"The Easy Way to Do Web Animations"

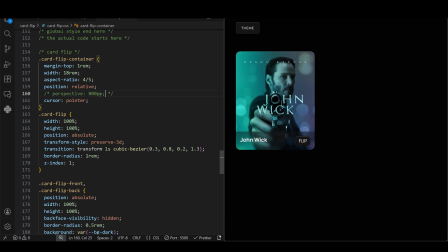496s
Without it, the animation will not look 3D. It will just look like the card is getting squashed and stretched. Think of perspective as the distance between the user's eyes and the screen. If you set it to 100 pixels, it is like holding a book right against your nose.
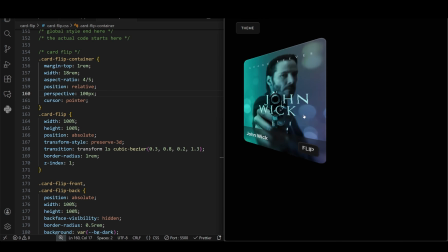511s
At a bigger value like 800 pixels, it looks natural, like holding a card at arm's length. Transform style preserve 3D is also very important. You are telling the browser, hey, this container is a 3D space. Do not flatten the elements inside it. Let the children keep their own 3D positions.
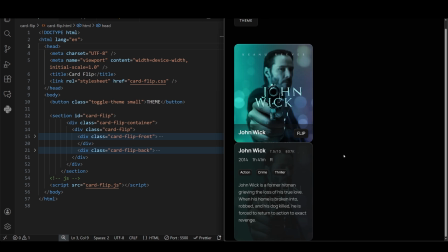530s
In the real world, if you write on a piece of paper and flip it over, you cannot see what is on the front. But on websites, elements are usually transparent or visible from behind. We have two separate HTML elements, one for the front and one for the back.
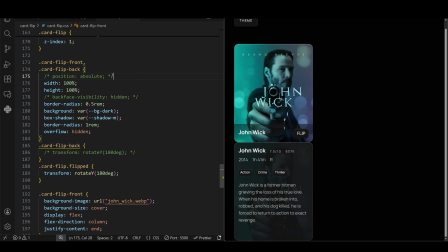545s
We glue them together using position absolute, but we tell the browser, if this side is facing away from the user, make it invisible.
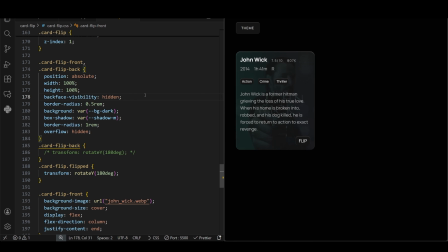552s
The front side starts at 0, so it's facing you. We rotate the back side 180 degrees, so it's currently facing away. Because of backface visibility hidden, you cannot see the back card yet. On click, we rotate the entire container 180.
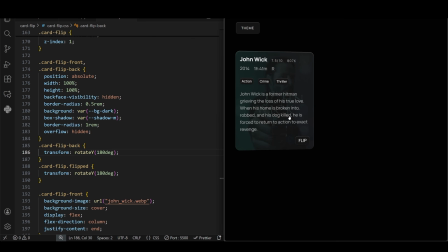568s
The front, which was at 0, rotates to 180. Now it is facing the back, so it vanishes. The back, which was at 180, rotates another 180 to 360, which is 0.
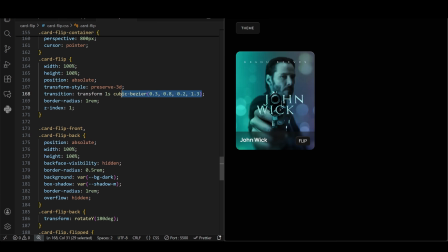579s
Now it's facing the front, so it appears. Notice we used that custom cubic Bezier again. Because of this, the card swings slightly past the finish line and settles back, giving it a sense of physical weight and momentum. You can use perspective for scroll animations as well.
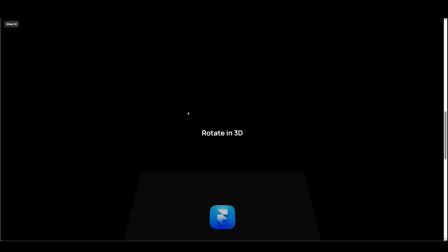598s
But this time it's on the x-axis, and I used Framer, the sponsor of this video, to create this in just a few clicks.
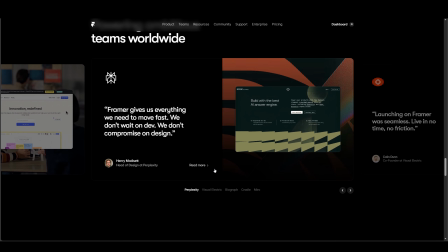605s
Framer is a website builder trusted by everyone from startups to Fortune 500 companies. I really like its web animation capabilities. Like, take this scroll animation as an example.
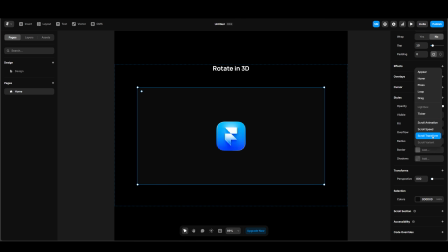617s
I can just go into the Effects panel and set a scroll transform like this. Then choose a trigger point, which is the section in our case. Then to set the keyframes, we have the from and to states. First, I will set the opacity and scale, and then rotate the section 90 degrees on the x-axis.
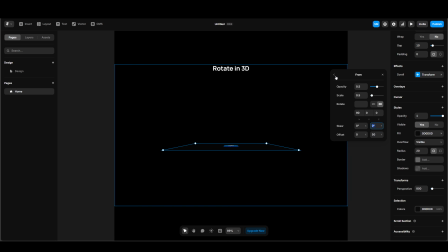633s
Then offset it like 50 pixels in the y direction, and we are done. The to state can stay as is, because that's where the animation will end. To add some depth, I already set the perspective to 800 pixels. Can you believe we did this in like 30 seconds?
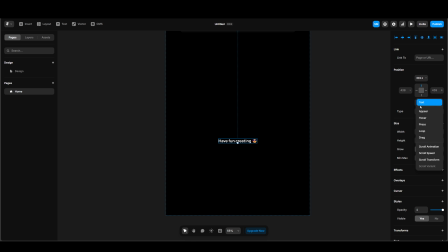649s
Some animations in Framer literally take one click. Yes, one click, and you have something like this.
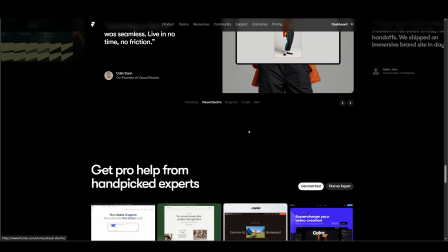656s
Framer is packed with amazing tools and animations.
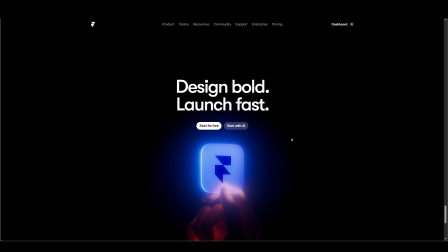658s
If you want to try it out, use my link in the description and apply the code SAJID to get a free month of Framer Pro.
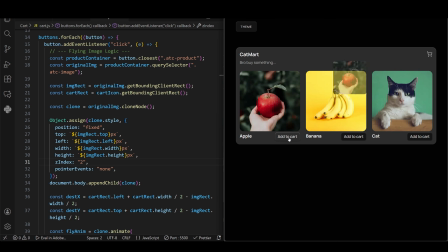666s
This is one of the most satisfying animations you can build for an e-commerce site. It solves a specific problem. When a user clicks buy, how do they know it worked? We could just show a boring item added text. But instead, let us physically throw the item into the cart. When you click the button, we do not move the actual product image. If we did, the design would break. Instead, we create a clone. We immediately stick this clone exactly on top of the original image using position fixed. To the user, nothing has changed yet. But now we have a floating copy that is free to move anywhere on the screen without messing up the grid. To make the image fly, we need to know two things. Where are we starting? The product image. Where are we going? The cart icon. We use getBoundingClient rect for this. Think of it as the browser's internal GPS. It gives us the exact x and y coordinates of those elements on your screen. We calculate the difference. Destination minus start equals distance to fly. Element.animate is a modern JavaScript tool that works just like CSS keyframes, but for dynamic values. We tell the browser, start at 0, 0, right where the clone was created, end at the calculated destination coordinates. While you move, shrink down, scale 0.1, and fade out, opacity 0. This creates the illusion that the item is physically traveling across the screen and diving into the cart. Animation is all about timing. If we updated the cart number the moment you clicked, it would feel off because the item hasn't reached the cart yet. We use a set timeout of 700 milliseconds, matching our flight time, to wait until the image hits the icon. Once it lands, we update the number, and play a quick pulse animation on the cart icon using .animate.
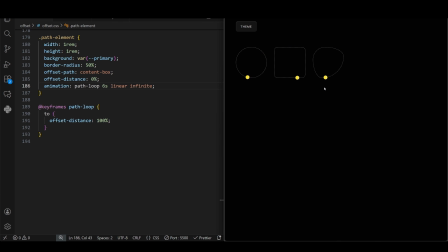773s
In the cart example, we are just sending the element from point X to Y. What if you want to follow a specific path? That is where this offset path property comes in. Think of offset path as building the train tracks. Content box tells the browser, use the edge of my own box as the track. Defining the track does not make the train move.
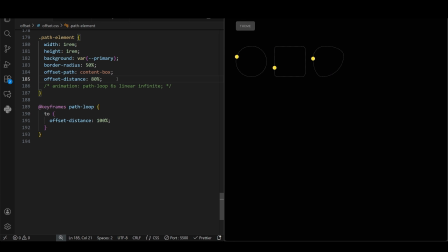793s
It just sits at the start. Offset distance 0% means start of the line. 100% means end of the line. The animation logic is incredibly simple. We do not need to calculate x and y coordinates. We just animate one property.
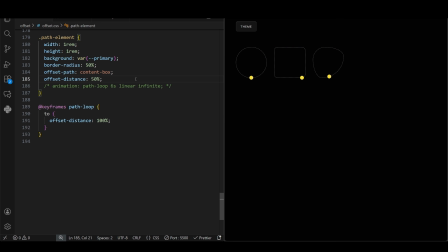808s
Go from 0 to 100%. The browser handles all the heavy math. It calculates exactly where the element should be on that curve at every millisecond. But what if you want the object to follow a more complex path, like an icon shape or a curve? That's where SVG paths come in.
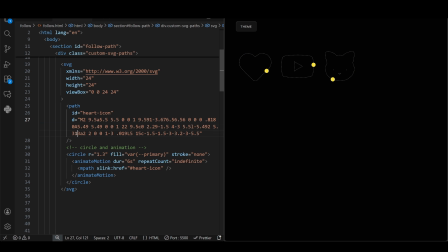825s
If it's your first time seeing an SVG path, it might look scary, but it's just a set of instructions for the browser to draw a vector shape.
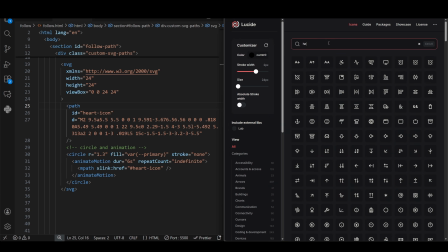832s
And the good part is you don't have to write it yourself. You can export or copy the SVG from tools like Figma or from sites like these.
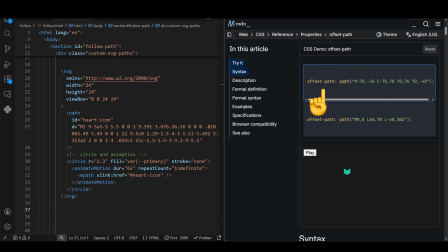840s
Once you have the path, you just replace this content box with the path, or do it right inside the SVG like this.
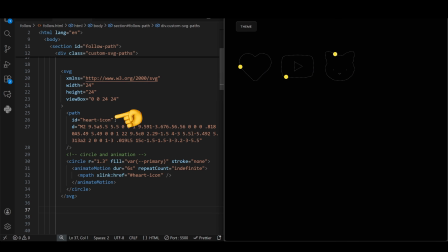847s
First, we give our path a unique ID. Then we put a special tag called AnimateMotion. Inside that, we use the mPath tag. This is the link that tells the circle. Ignore your own coordinates. Find the path named heart icon and ride it like a roller coaster.
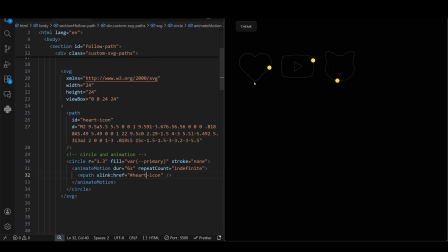862s
Now, doing animation inside SVG is a bit harder than CSS, but it scales very well. Very handy if you want a bigger size on larger screens. Another very useful path animation is actually creating or tracing a path. This time we are going with a different approach.
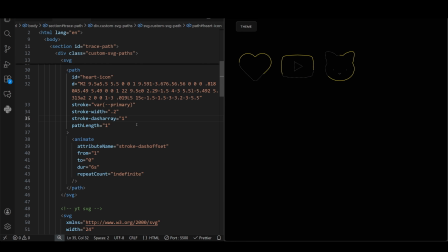880s
Imagine a dotted line. Stroke dash array controls how big the dashes and gaps are. By setting path length to 1, we are forcing the browser to pretend the entire heart shape is exactly 1 unit long. We set the dash and gap size to 1. Essentially, we made a single giant dash that covers the whole shape.
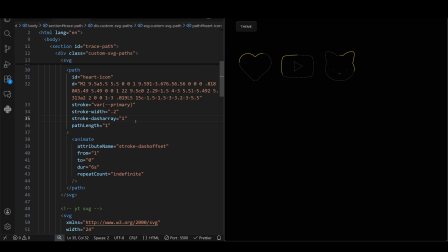898s
The animation relies on stroke dash offset. This pushes the start of the line forward or backward. At 1, we push the line all the way back so it is hidden. At 0, we slowly pull it back into view. This creates the illusion that the ink is flowing out of the pen in real time.
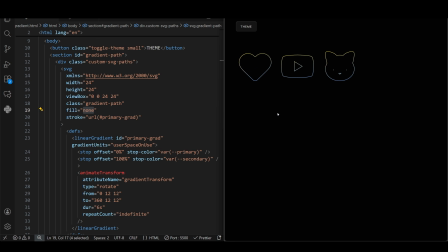914s
Speaking of flowing, what about this beautiful shimmering effect, like colors moving through a tube? This requires a bit of creative thinking. Usually, a gradient sits still. It is like painting a wall. But here, we are not animating the shape. We are animating the paint bucket.
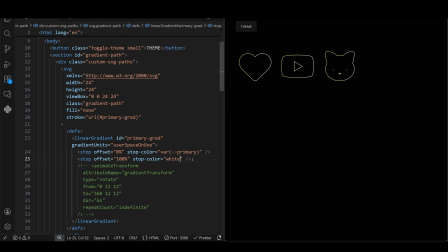931s
First, we define a linear gradient. This is our paint swatch. To animate the gradient, we use Animate Transform inside the gradient itself. See that 1212 in the rotate code? That is the center point of our SVG, since the view box is 24 by 24.
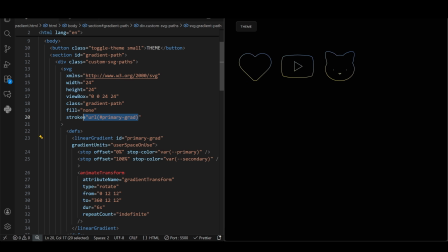948s
We are telling the gradient to spin 360 degrees around the center of the icon. The heart shape acts like a window. The gradient spins around in the background, but you only see it where the heart lines are. It looks like the colors are chasing each other around the loop. SVG is the GOAT for web animations.
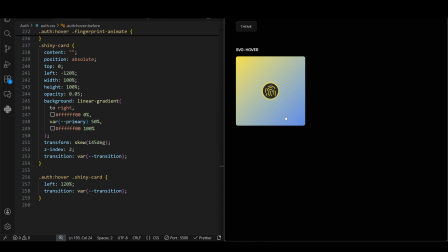965s
Look at this auth animation. So many things are happening at the same time, but there's nothing new here.
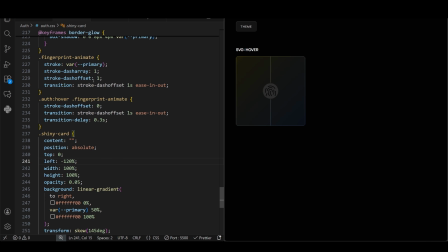976s
We already did the shiny button. The SVG itself is just a path where we animate the stroke dash offset from 1 to 0. And for the heart loop, earlier we used SVG animation, but here we're doing the same thing with CSS. The sliding doors are before and after pseudo elements.